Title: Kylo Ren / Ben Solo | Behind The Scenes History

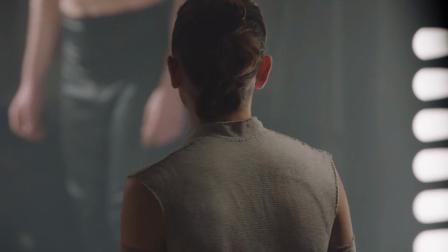(8:15)
The famous Ben Swallow shirtless scene in the film was actually a last-minute addition.
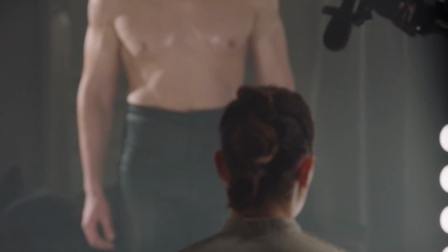(8:20)
After 6 months of training for the fight scenes in The Last Jedi, Driver was in incredible shape physically,
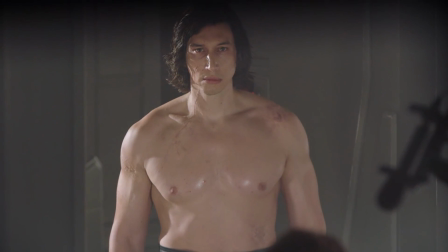(8:26)
and Johnson thought he looked so good that it would be a shame never to see Kylo without his costume.
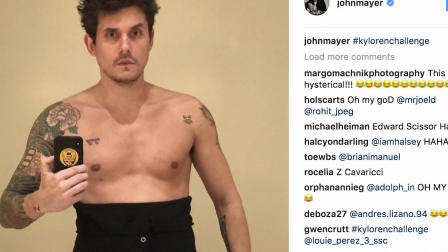(8:31)
The scene, of course, became a viral sensation, but the less said about that the better.
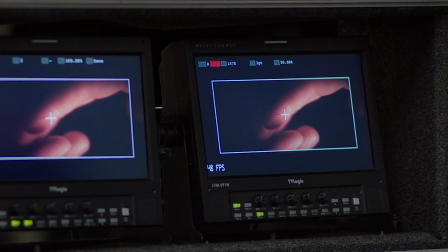(8:36)
Driver later thanked the staff at the gym he used in Kerry, Ireland,
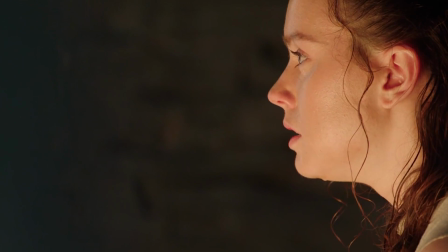(8:39)
to stay in shape during his shooting of scenes on Ahch-To, in which Kylo's relationship with Rey develops through their Force connection.
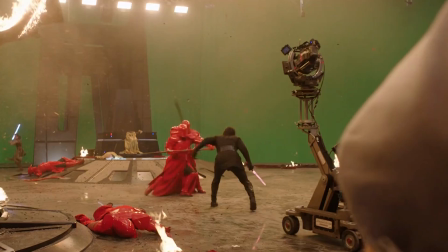(8:47)
As for the throne room fight scene between Kylo Ren and Rey on one side and Snoke's Praetorian Guard, shooting such a complex battle was far from easy.
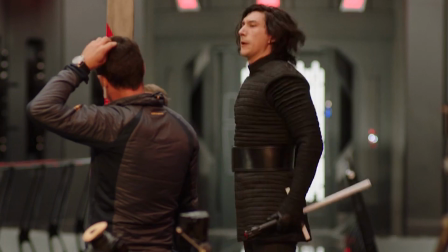(8:55)
So this fight did take quite a long time. The fact that we did this with such heavy sabers is nuts,
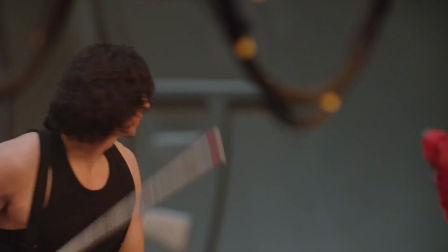(9:04)
because you film fight scenes for a really long time and they were really, really heavy. And with a lot of these shots are really long and everything had to go in one.
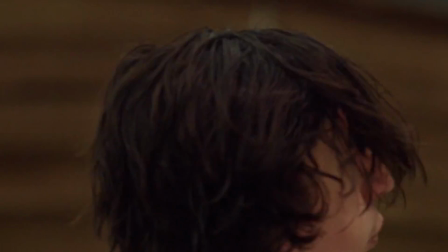(9:13)
So if one person messed up anything, it would sort of ruin it. Adam was like quite in his like zone at that point, but when we were like doing this,
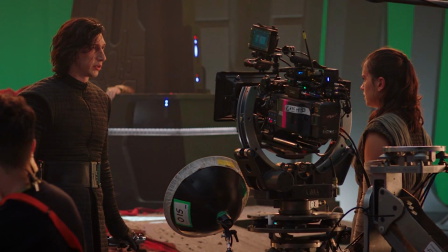(9:20)
we were both on wires, and Adam sort of looked like a giraffe that had just learned to walk on ice.
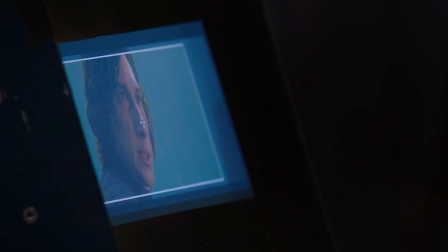(9:26)
So I couldn't stop laughing at him, and he was doing his like very intense thing, and I had a great time, and he didn't.
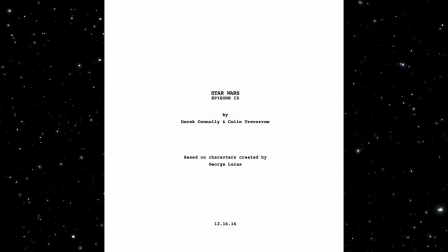(9:34)
In Colin Trevorrow's leaked script for his version of Episode 9, Duel of the Fates, written prior to the director leaving the project in September 2017, Kylo Ren gets horribly injured and has to undergo painful surgery to repair what's left of him,
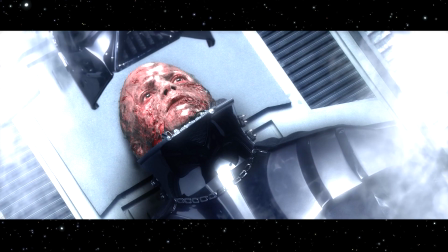(9:48)
and gets a new mask to cover his badly burned face, much like his grandfather Vader in Revenge of the Sith. His journey,
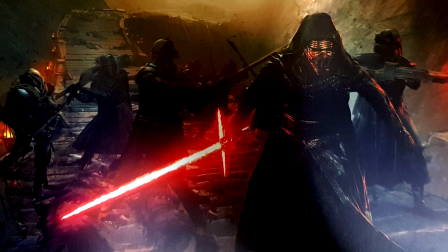(9:55)
like in The Rise of Skywalker, begins on Mustafar, but in Trevarrow's script,
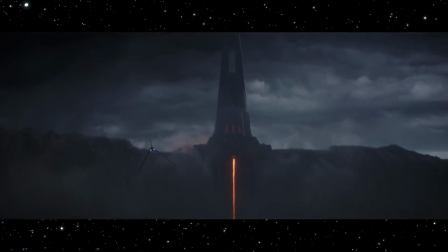(9:59)
Kylo actually enters Vader's castle as seen in Rogue One, alongside his new droid VX-20.
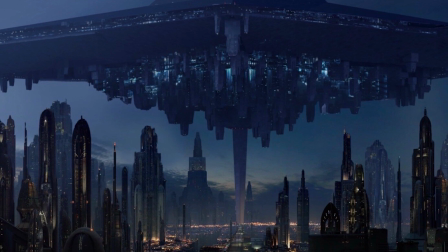(10:05)
Other locations visited by Kylo Ren in the script include Coruscant, where he sustains his injuries,
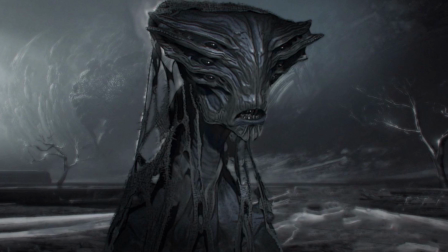(10:11)
and a planet called Mortis, where he meets Tor Valum, a 7,000-year-old alien Sith Master who trained Darth Plagueis.
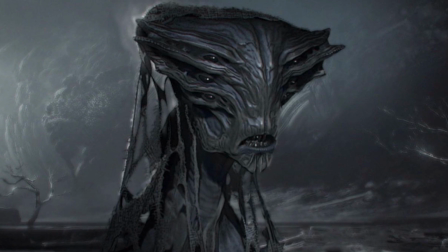(10:19)
Tor Valum raises an apparition of Darth Vader for Kylo Ren to fight,
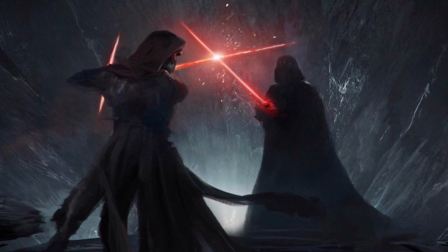(10:23)
in a clear homage to the scene where Luke fights a vision of his father in The Empire Strikes Back.
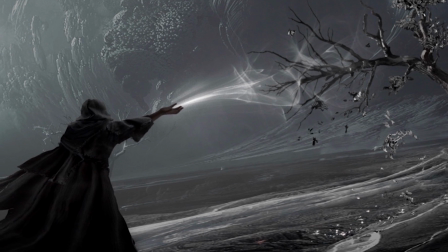(10:28)
Kylo loses and then angrily confronts his new master and kills him.
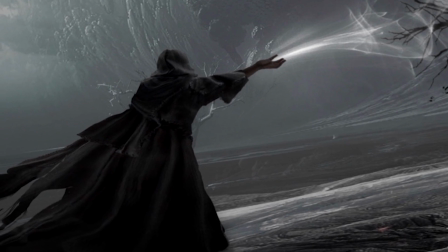(10:32)
Also, the character learns to drain the life force from beings to heal himself, which is evocative of Rey's powers in The Rise of Skywalker.
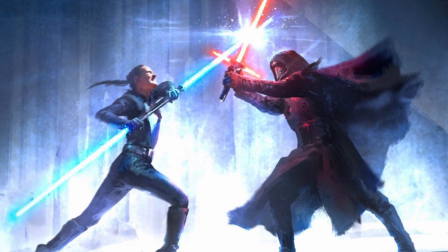(10:39)
In the final duel between Rey and Kylo on Mortis, Leia senses her son is about to end Rey once and for all and reaches out with the Force to stop him.
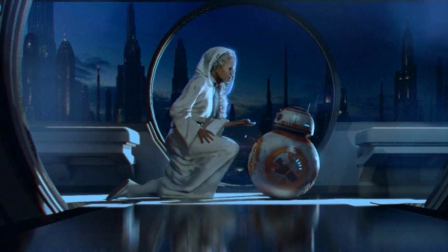(10:48)
A mother's love therefore redeems Kylo Ren and turns him back into Ben Solo.
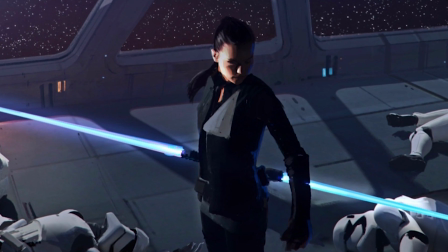(10:52)
Instead of letting Rey die, he gives her the life force he stole from her, but it comes at a cost as he dies.
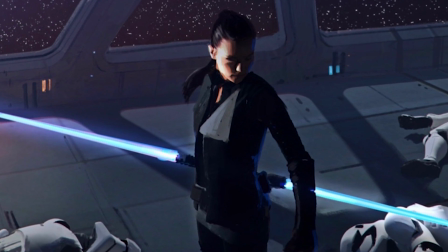(10:58)
J.J.
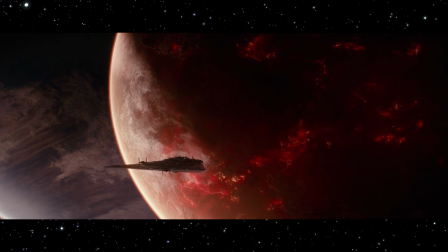(10:59)
Abrams' script of course took things in a different direction, while retaining certain elements such as Kylo's visit to Mustafar at the beginning and his death following his eventual redemption.
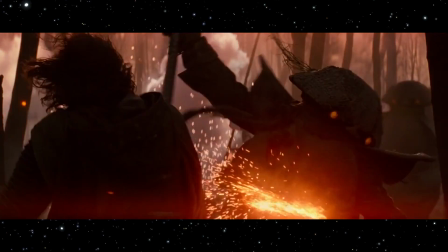(11:08)
The Mustafar sequence in the first minutes of The Rise of Skywalker originally included a scene in which Kylo
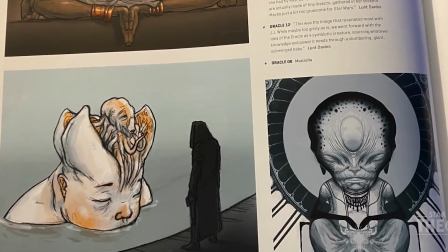(11:14)
encounters a mysterious oracle that looked almost like a giant baby with a spider-like creature controlling its brain.
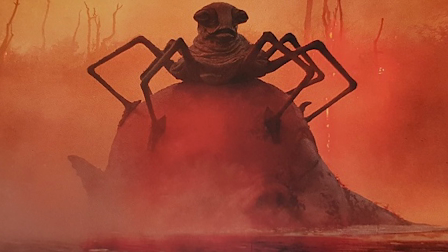(11:20)
J.J. Abrams fell in love with this creature and wanted some exposition behind Kylo's pursuit of the Wayfinder.
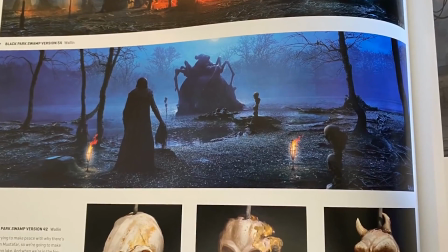(11:26)
The Rise of Skywalker novelization reveals the oracle character is known as the Eye of Webbish Bog,
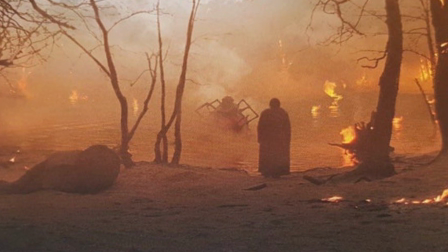(11:31)
and the scene was actually shot, but was cut either for pacing reasons or because it was a little too disturbing for Star Wars.
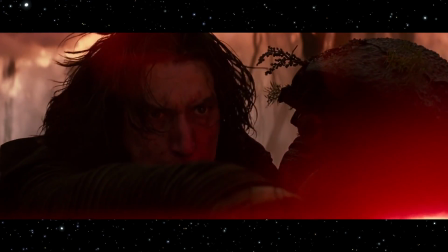(11:38)
Mustafar itself was depicted differently from its previous appearance in The Revenge of the Sith, notably with a lack of lava,
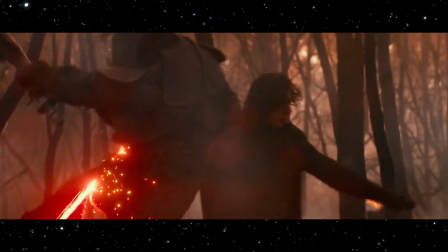(11:44)
which was a conscious decision on behalf of Abrams and his team to show how the environment had changed in the past 4 decades.
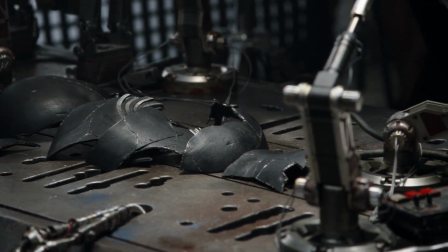(11:51)
Abrams also made the decision to reforge Kylo's helmet after he destroyed it in The Last Jedi.
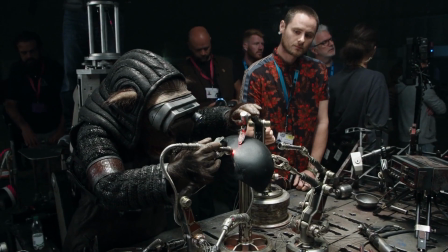(11:56)
During The Rise of Skywalker, the mask was put back together using an ancient Sith forge by the Simeon metalsmith Albrecht,
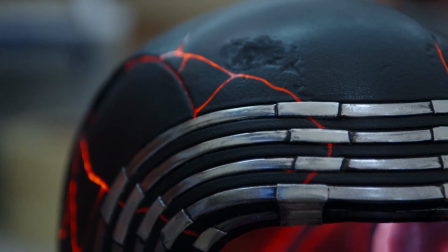(12:03)
who used Saracen iron to painstakingly meld the helmet back together, making it stronger than ever with deep red lines from the repair work.
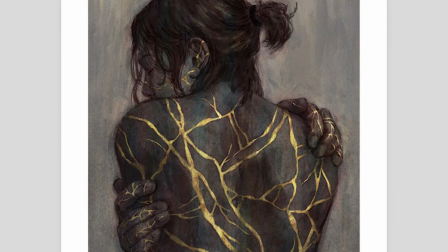(12:12)
Abrams compared the fractured mask to kintsugi, a Japanese ceramic art of repairing broken pottery.
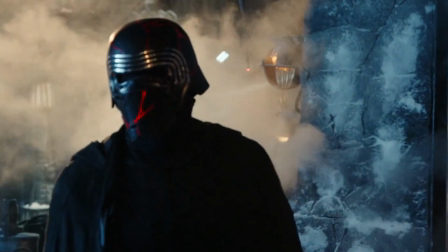(12:18)
The breaks in Kylo Ren's mask were meant to be a visual representation of his fractured character.